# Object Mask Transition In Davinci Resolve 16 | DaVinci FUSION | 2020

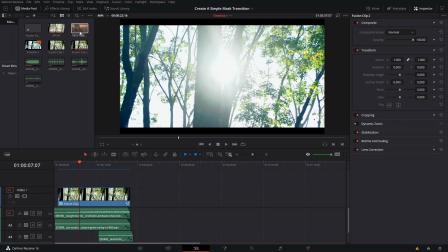6s
welcome back to a new episode here in suave today is the first episode of
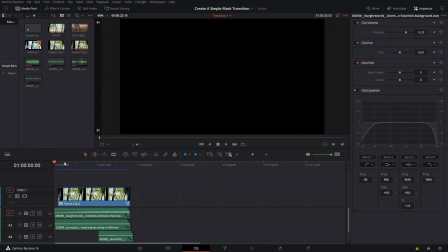12s
2020 i hope that you had a nice new year celebration if you celebrate new year i guess um and christmas too if you do celebrate that too so for this first episode i'm not sure if somebody asked but
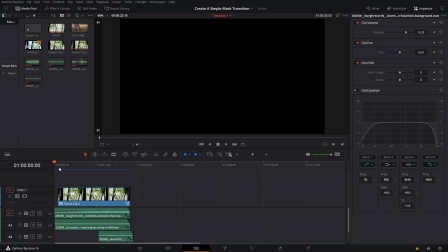30s
i think somebody asked something similar to this a while back I'm gonna be making an object mask transition here in DaVinci Resolve 16 using mainly the Fusion tab this can be done using there's different ways of as I always say there's different
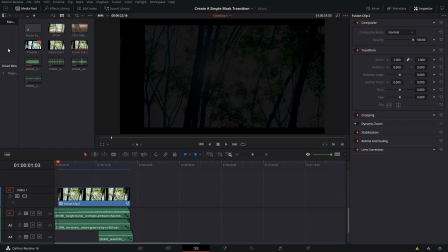49s
ways of obtaining similar results so let me just show you this little thing and you'll see why it's it will be different than if you
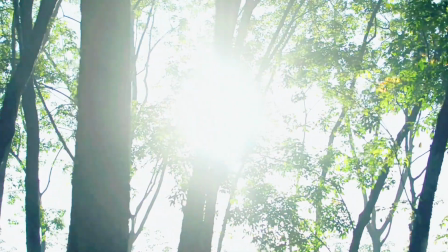60s
use another method this is an object mask transition is what
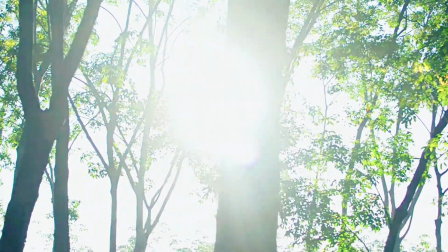65s
I call it because it has that sort of sort of like
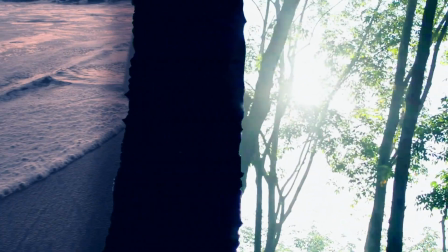70s
a 2d 3d effect it looks like that tree is actually coming out of the screen and
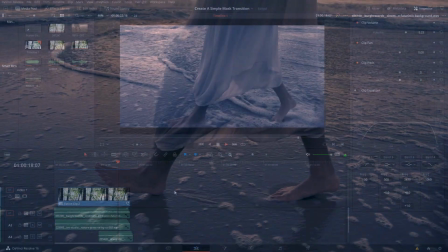75s
not part of the screen itself of the same footage although it is part of the footage.
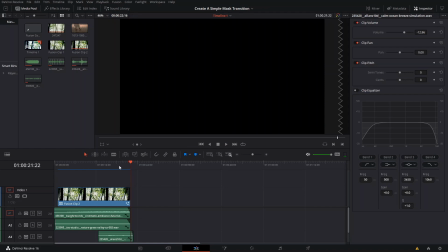84s
It is a cut. I cut a portion of it.
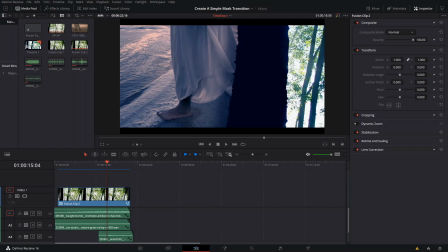87s
So the first thing that we're gonna do is we're gonna go and grab our clip here and we're gonna create a fusion clip with it.
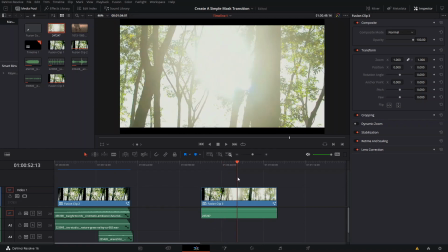97s
And this first fusion clip what we're gonna do is we're gonna find what the tree that we want to mask.
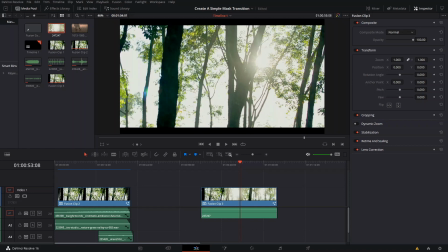105s
So I use this tree over here and you also have to make sure you find the right keyframe.
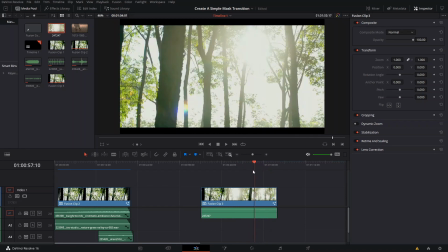111s
It all depends on the scene that you have because if you have like a light here it will look weird if you have that so we're gonna find the tree that we want
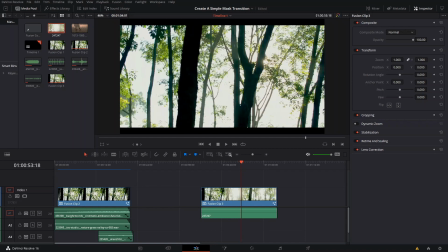121s
yeah we're gonna do this one seems to be pretty decent right here because it's pretty dark and the light has limited effect on it and we're gonna go to the clip section and we're gonna freeze frame or press shift R so that will make the whole thing be just
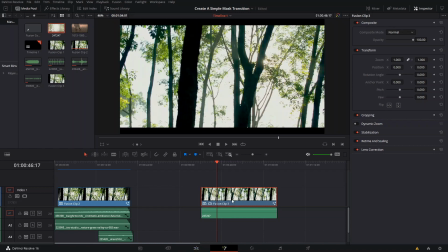138s
that and the reason for that is that we're gonna go into fusion now and
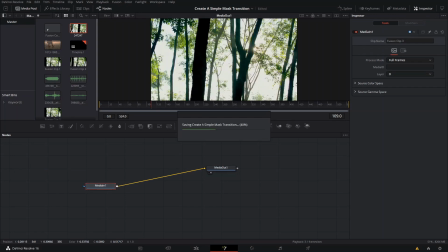143s
we're gonna mask out we're gonna mask out this tree
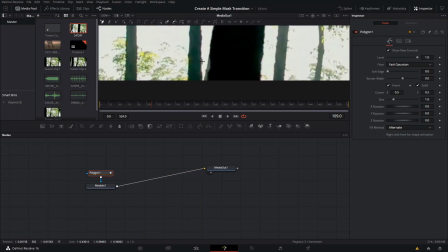148s
so we're gonna go to the pull line stroke tool here and we're gonna invert it so we can see what we want to mask and we're gonna
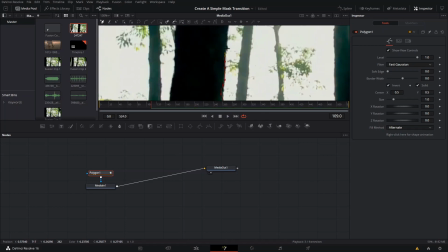155s
do a sort of like a quick mask a raw mask it doesn't have to be perfect it will only have to be perfect if you're doing
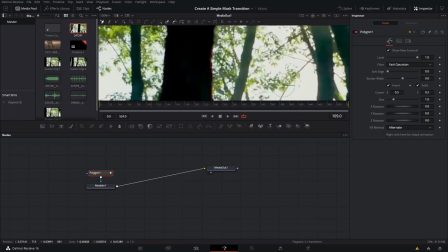162s
it for real for somebody else like a client in it and they want you to make it really smooth or what if it helps to tell the story
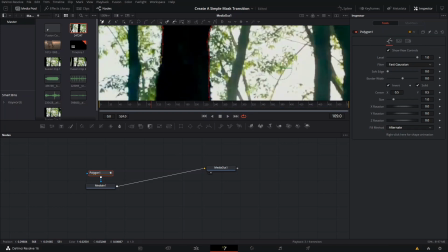171s
that you're trying to tell you know okay so I'm gonna speed this up of course because I don't want to take all the time here
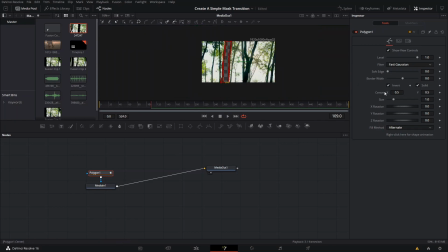180s
just doing these little masking all right and now what that we have that mask we're gonna invert it back and we have our main tree that we're gonna use for
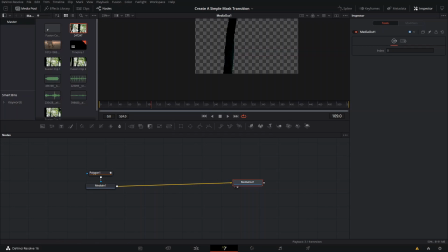188s
this type these animation then the next thing that we're gonna do is we're gonna grab that footage that we have and we're gonna
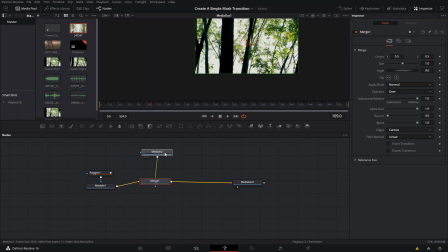197s
connect it here with a merge node we're actually gonna press ctrl T because we want our tree to be on top of the footage we're gonna add a transform node
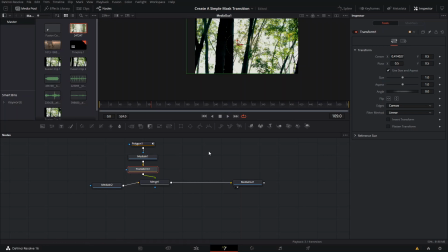211s
so we can actually move this tree around and we're also gonna adjust the size of these and for that I actually unlock these and make it a little bit wider